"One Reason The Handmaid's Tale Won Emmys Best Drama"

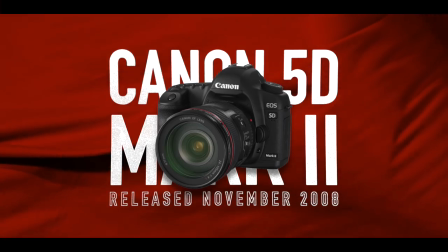Since around 2008, when the DSLR revolution put full-frame sensors in the hands of amateur filmmakers and videographers,
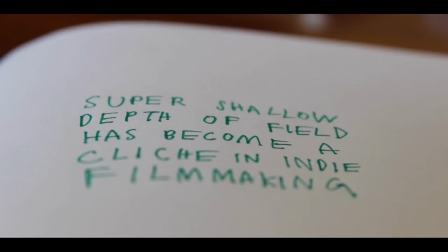super shallow depth of field has become something of a cliché in indie filmmaking.
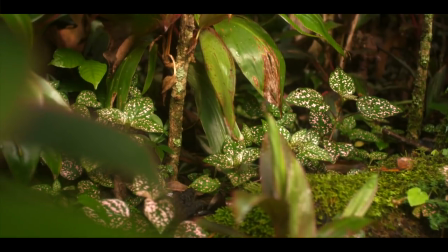For a lot of filmmakers, myself included, this effect was used not just as a tool, but as a crutch to achieve that cinematic look.
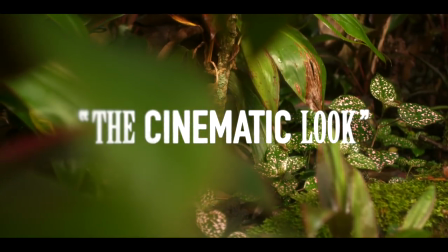These days, super shallow focus is everywhere. It's a fashion more than a technique.
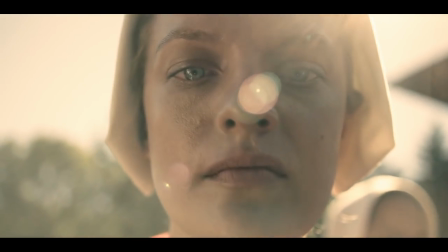So it's really, really cool to see an episodic show like The Handmaid's Tale incorporate the
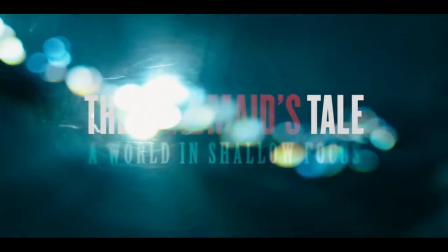effect in a systematic way as a motif of its visual language.
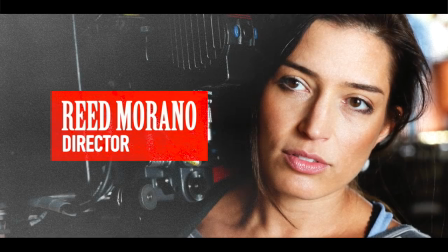The director of the first three episodes of this show, the director who set the tone, is Reed Murano, a former cinematographer.
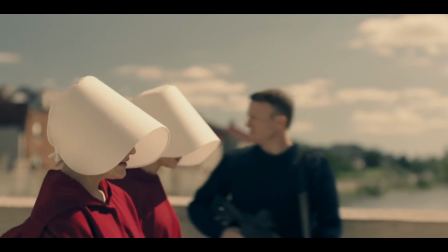She and her own DP for this project, Colin Watkinson, created an extremely concentrated aesthetic. one that is beautiful and terrifying at the same time.
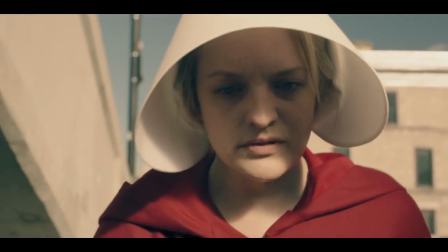To capture the dystopian world of Gilead meant choosing the right camera and the right lenses.
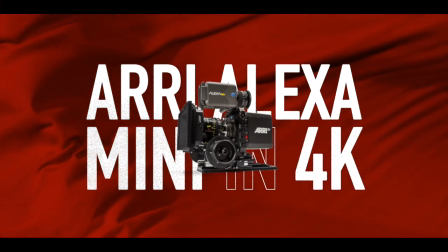Murano shot on the Arri Alexa minis in 4K and used lenses that open all the way up to apertures of 1.3 and 1.4,
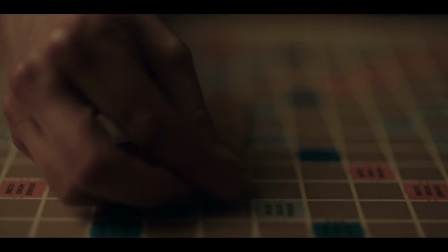which means your depth of field is going to be razor thin, and everything outside of that field is going to be blown out in a pretty uniform blur.
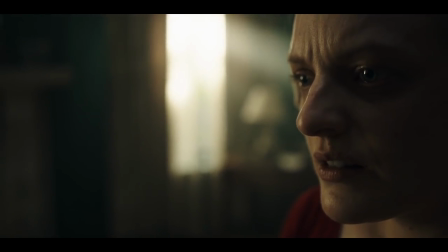Now this shallow focus serves the story in three ways. First, to capture the main character's point of view.
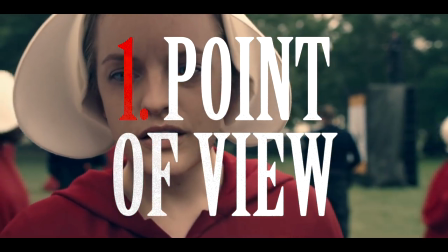Offred, played by Elizabeth Moss, is a handmaid in the Republic of Gilead,
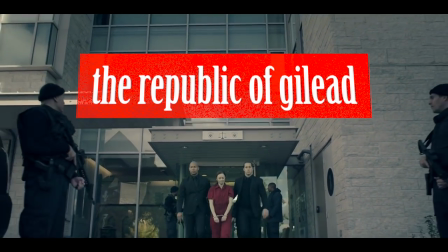a theocratic and totalitarian state that has overtaken America in which women no longer have any rights.
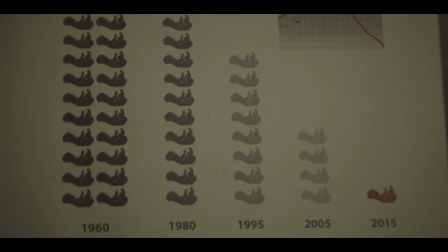Handmaids are the last women who can still have children, the rest of society being largely sterile, and they're forced to bear children for leaders of the regime.
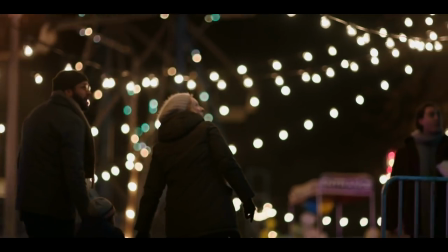But it wasn't always like this. Before the revolution, Offred lived in the America of our time,
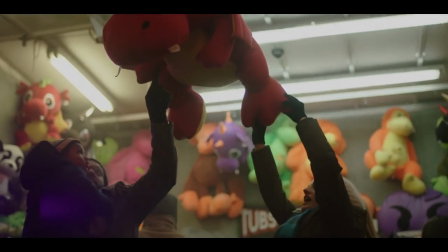and the story of The Handmaid's Tale is really the story of the transition between America and Gilead told through the experience of Offred.
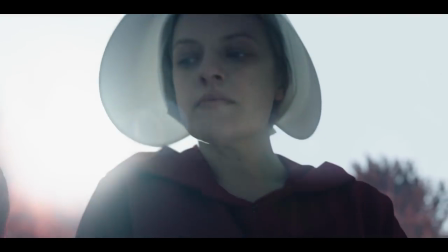To dial us into that horror Reed and Watkinson focus on the face.
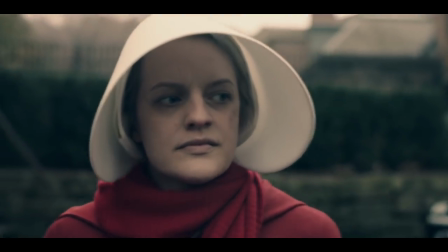It's hard to remember a show that relied so much on one extreme close-up, but Elizabeth Moss is definitely up to the task.
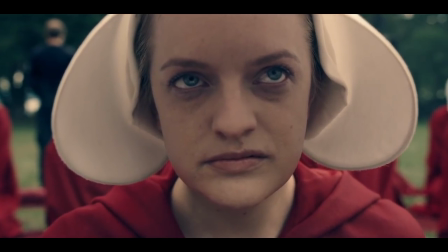With a camera mere inches from her nose,
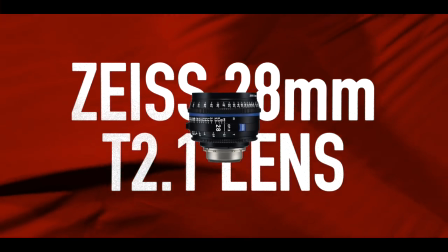the filmmakers combined a wide 28 millimeter Zeiss lens used only for these shots with a shallow depth of field to create intense intimacy.
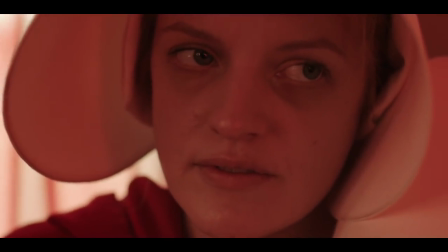With her bonnet on, it's almost as if we're under a blanket with a character. The shallow depth of field extreme close-ups are an effective way to get the audience to identify with Offred.
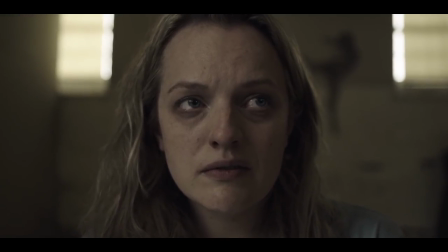But they also point to an important theme,
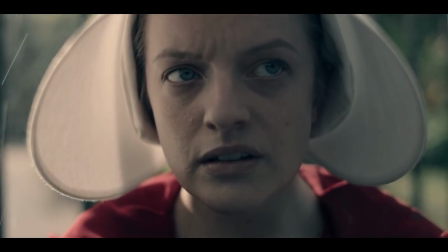that as a slave in an authoritarian state where your physical being is effectively controlled by someone else, your only agency is mental.
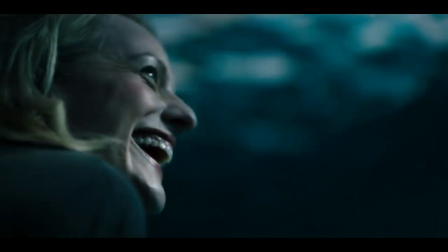The mind is where you have to retreat, to escape, to plan, and to remember. It's only a thin plane of focus, but it's still yours.
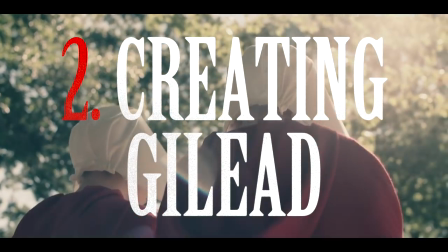Second, shallow focus is used to help create the world of Gilead.
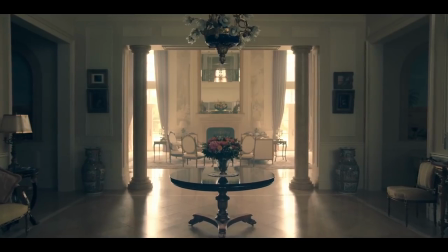Unlike many dystopias you see in film and TV, Gilead is not a post-apocalyptic world of rubble and ruin.
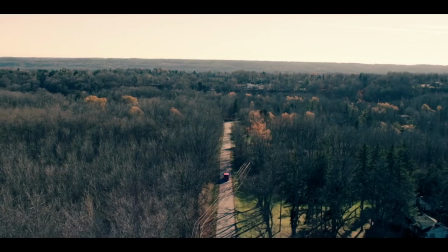It's actually the opposite, a meticulously manicured New England full of sunlight and green foliage.
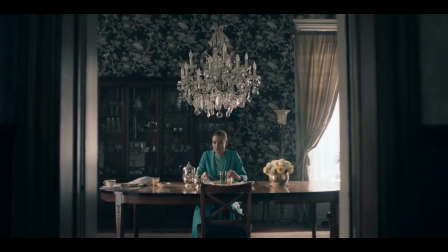Reed and Watkinson cite Kubrick as an inspiration, and they echo a lot of his one-point perspective framings and definitely capture the creepiness of that.
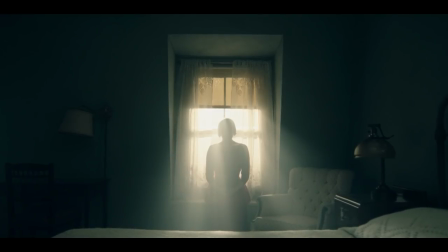But for the women of Gilead, what's notable about this world is how little they know about it.
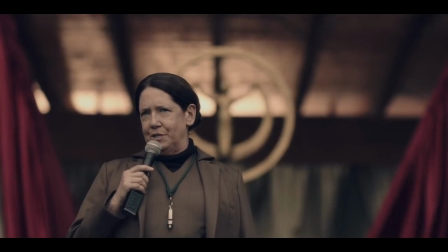Think of all the knowledge that's accessible to you through the Internet. In Gilead, women are not only prohibited from going online, they're prohibited from reading anything.
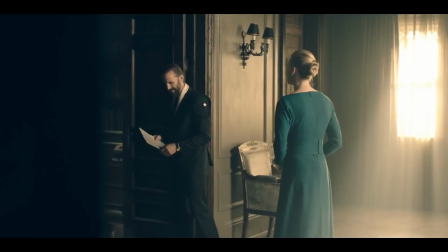The result is a perspective that's extraordinarily narrow.
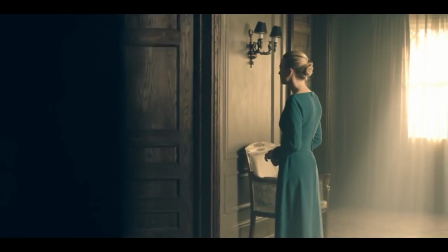Shallow Depth of Field captures this perfectly because it literally narrows the visual information in focus.
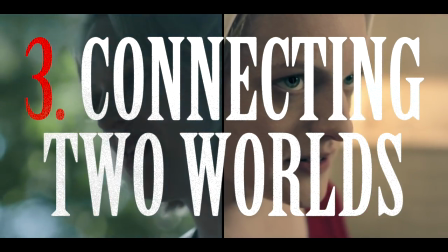The Handmaid's Tale is constructed in fragments. You have America, and you have Gilead, and the show gives you pieces in between the two, but never the full timeline.
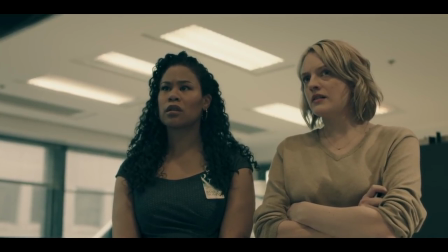This is in part because the show's primary characters don't have the full timeline themselves. This brutal new world, or at least the conditions that made it possible, snuck up on them.
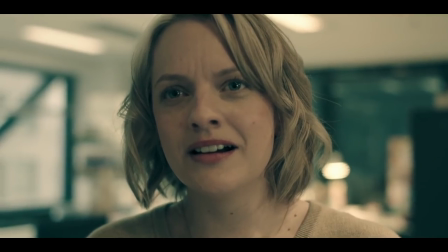I have to let you go.
But that doesn't mean it came out of nowhere, that they aren't somehow connected.